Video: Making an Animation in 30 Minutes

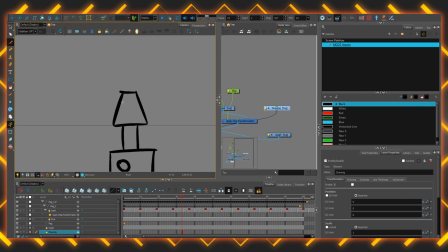Black brush once again, and I'll draw a weapon in behind him, I think. A bit lasery, a bit sci-fi-y, with the same grey as the wheels and some white highlights around the edges. I'll peg that, put that into just the right spot so that it can pivot
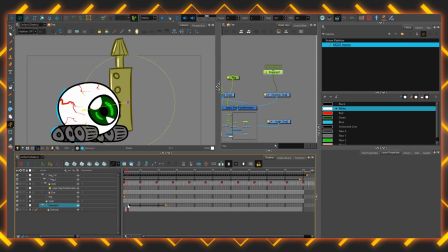down in such a way that it looks like it's sort of reloading. Oh, hang on, it's not pegged to the main thing. There we go. Make a nice tight couple of keyframes so you can just sort of chunk like that down and up.
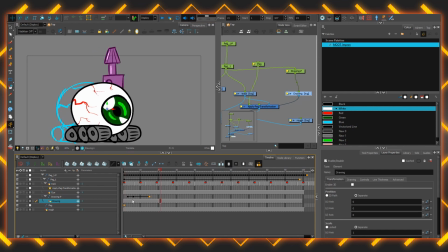Still too slow. Make it nice and snappy. There we go. With a really harsh ease. That's better. Now it needs to swing down to face its enemy. There we go. Ching. Ending up about there. Need a bit of overshoot. It swings all the way down. Oh, hang on.
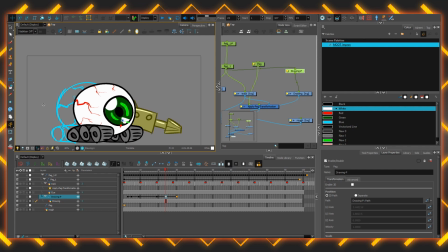I need to lay that in front of the first tire so it doesn't slip behind everything when it loads down. Give that also a pretty extreme ease so it's very fast, snappy, and strong. Yeah, get out of my way. I'm an eye cannon. I'm laser focused.
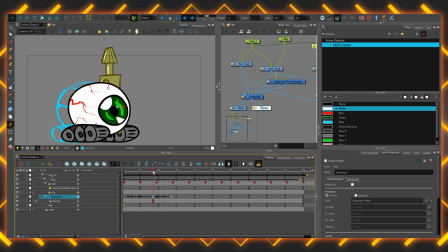I think I should give him a laser, actually. Just driving along and reloading. It could do with more. It could do with a laser blast. Yeah, I'll give it a laser blast. I'll get a blue onto a fresh layer.
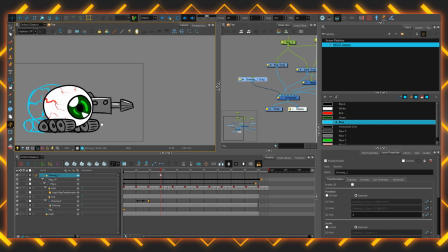Put it right in the front. And this is just going to be a frame by frame psycho, completely improvised, no real need to plan it sort of charge up, which means flickering shapes and flares. Now, this could be planned properly, and you can have it grow and pulse and charge up in very
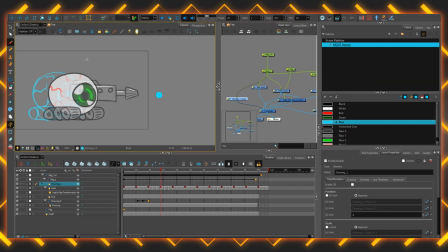satisfying and deliberate ways, but there is no time for such a thing. Once it's positioned and pegged in properly, I'm going to hop into drawing view.
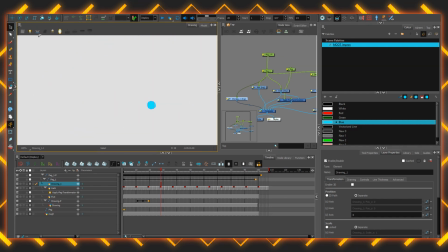Don't need to see anything else now. Just going to focus on this one shape as it grows and charges and gets ready to fire. So I'll draw a big one, then a small one, then one even bigger than that, one even bigger than that.
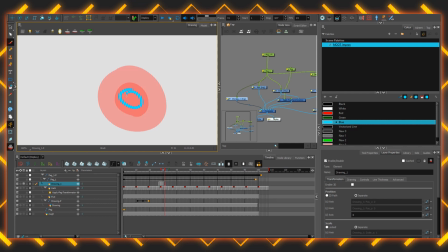It's all pretty random, actually. Bigger than smaller, then bigger than smaller. Not really giving myself any time to really think about it. This is probably going to be very wrong and probably full of many problems. But at this point, it doesn't really matter.
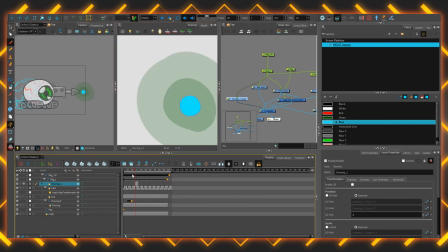I'm not using up any actual pages. There's no shame in just taking this for a spin.
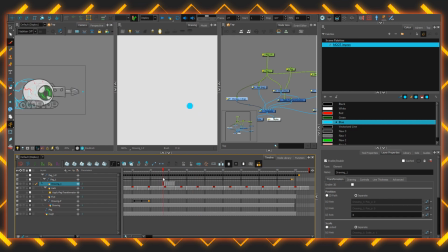Okay, that flicker is... It's probably on the right track. It's not quite there. Let's see how it looks in twos. No, that's a little bit too brief. So it needs to be in ones. Maybe if it's doubled, I'll copy and paste and have it cycle through that twice. Okay, so it's had a bit of a randomness to start. Maybe now it's time for a little bit of structure.
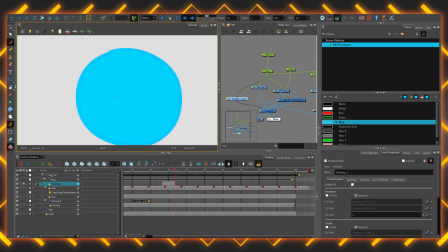So I'll have it go sequentially from very, very big to very, very small,
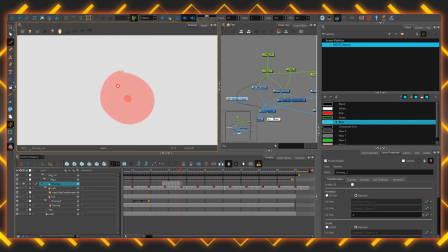noticeably shrinking in as if it's condensing, compacting the power into a very tight space. I don't really practice this kind of thing enough. I need to do it more. I'll also make it staggered.
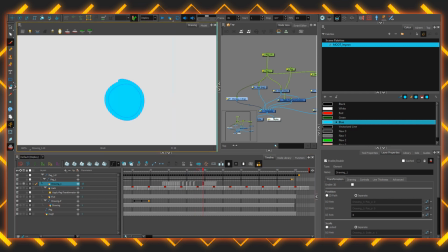Delete every second frame so it sort of strobes as it charges up. Yeah, that looks better.
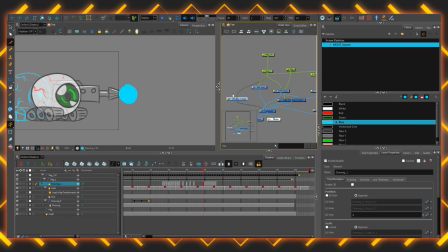I mean, it could be seen as if it's just sputtering out and dying, but if a really big blast comes out the side, I'm sure it'll give the effect as if it's condensing a lot of energy into a small space, I hope. I could also take advantage of some pegs and tweens here.
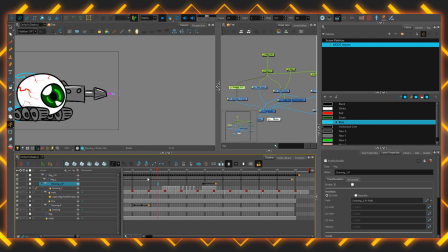I'm going to have one, after that strobing thing, I'm going to have it hold on one image for a little while and then tween it,
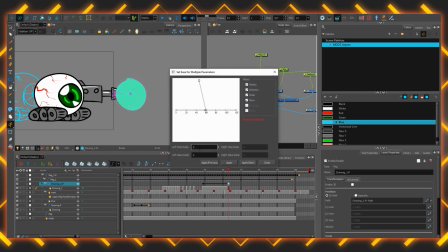spinning and changing size with the right amount of ease. Well, actually, on second thought, that kind of looks like garbage.
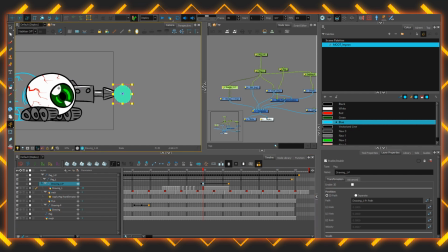It's very soft, isn't it? Slowing into having it be small and then growing into a slow, large shape. Just like all the strength sort of just gets lost. It just looks like a weak circle now. How do we keep that energy growing?